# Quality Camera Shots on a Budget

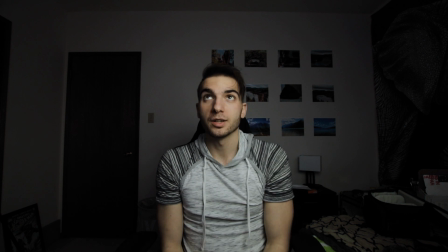4:14 So what we're doing is we're actually just covering most of it.
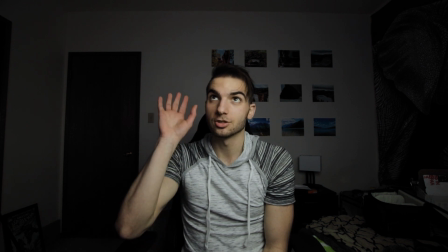4:19 There's still a little bit of it. I did not close the window. It's just diffused. But what do you notice now?
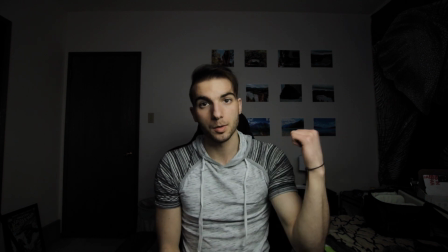4:26 My background? Boring. So I'm going to use that lamp right there, which I can control with my phone,
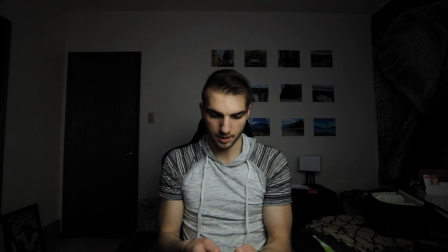4:34 and we're going to make it orange.
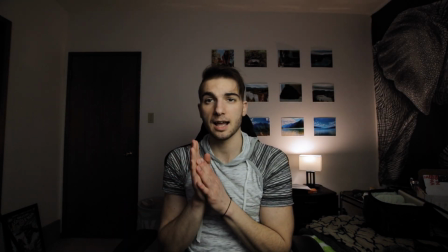4:39 That's cool. Very cool. I actually have a little bit of dark over here.
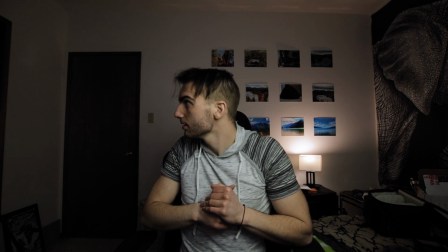4:46 So what I'm going to do is I'm going to grab another light.
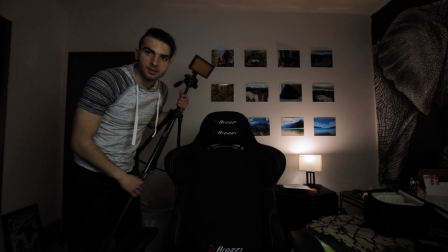4:51 This light here is just a cheap one I got on Amazon. It's like real cheap, made of plastic, uses AA's.
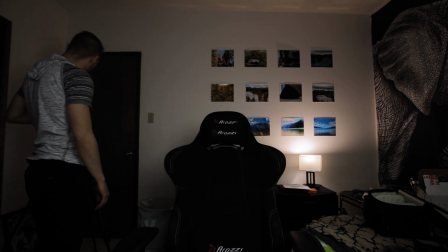4:58 It gets the job done though. So we're going to put it about here. Turn her on. grab a little bit of this diffusion paper again.
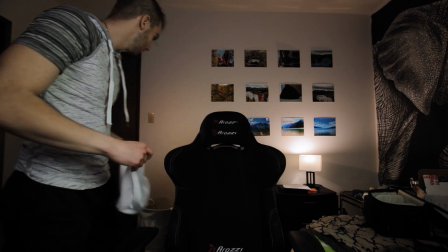5:07 It's not really paper, it's material, but you know. Put it over top, soften that up a little bit.
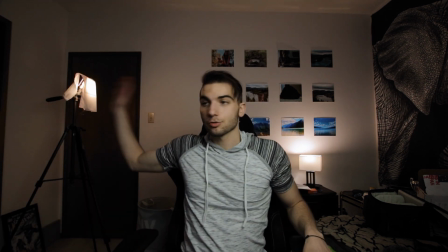5:15 And look at that. I straight up have a light in my shot though.
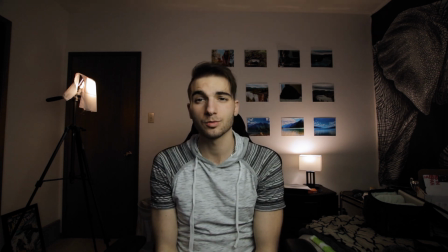5:19 But this isn't a very good shot anyway because it's too wide and you can see the mess that is this room.
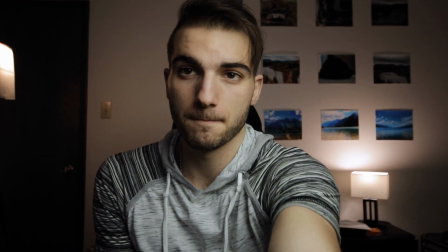5:25 So I'm just gonna zoom it in a bit. Like there.
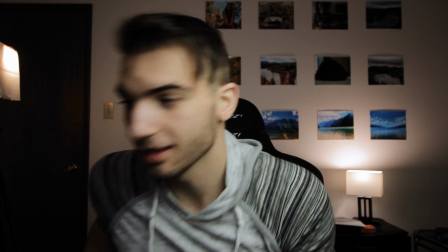5:32 I think that's pretty good. I'm going to have to move that light a little bit out of it. That is perfect.
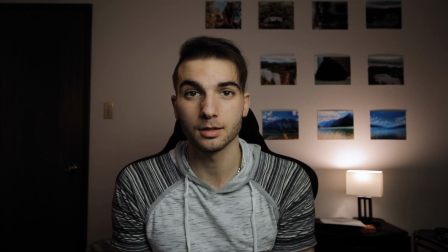5:38 So that's pretty similar to what I had before. Pretty easy.
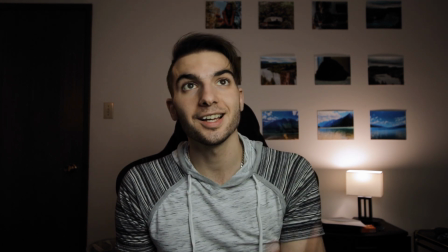5:43 The most important thing you're going to want is this key light, some kind of interesting background though, so remember that.
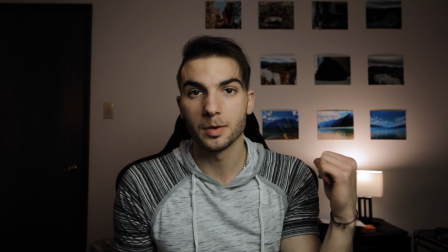5:49 Those are my two big tips here. Lighting, background, and your composition is important as well.
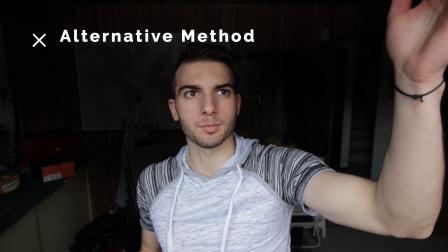5:56 So right now I'm actually just lighting myself with a window.
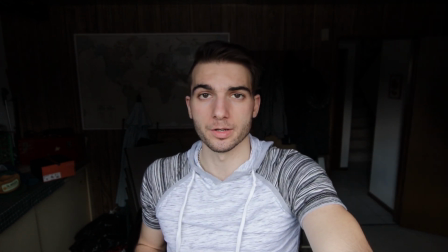5:59 I literally just put the camera on the windowsill and now it's lighting me.
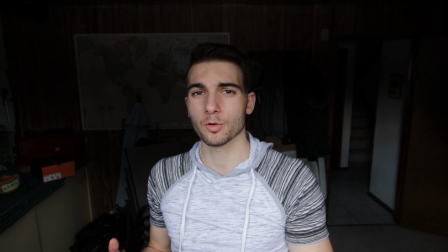6:06 Does it look great? Not quite. But does it look terrible?
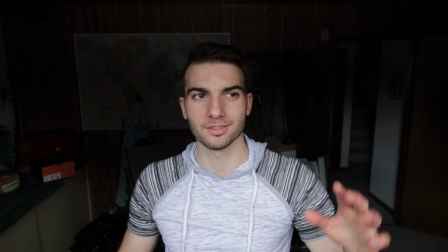6:11 Not quite. This is a great option if you have literally nothing.
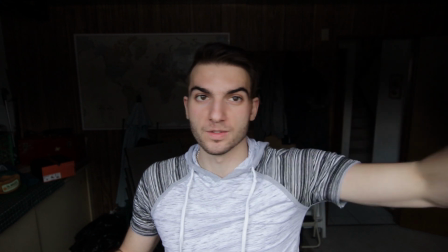6:16 Great for if you're somewhere else even and you have no lights to make yourself look good.
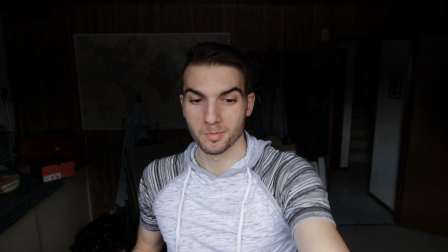6:22 Just use the window method. Bam, on a window, use the window light.
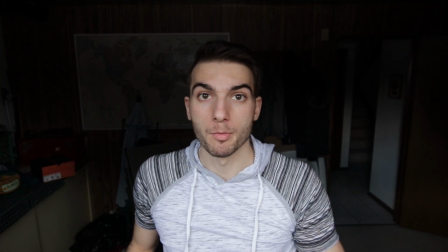6:27 Sunlight is free for everyone at the moment until the government taxes us on that too. But for right now, it's free and it's a great way to get, you know, an alright looking shot of yourself. If you don't want to put a lot of effort into it, or if you don't have the money to, or anything else. Yeah, let's head back. Till next time, guys, subscribe to the channel, because I have some really fun stuff coming out. Honestly, tomorrow, the next day, one of these days, I'm going to be dropping a video. It's going to be super fun, super awesome to watch. It was awesome to make, so, you know, it'll waste 5 minutes of your day, basically. But it'll be a fun 5 minutes. Follow me on Instagram, Carson. My personal account, Tunski Photography, is my photography account. And I'll see you next time, guys. See you later.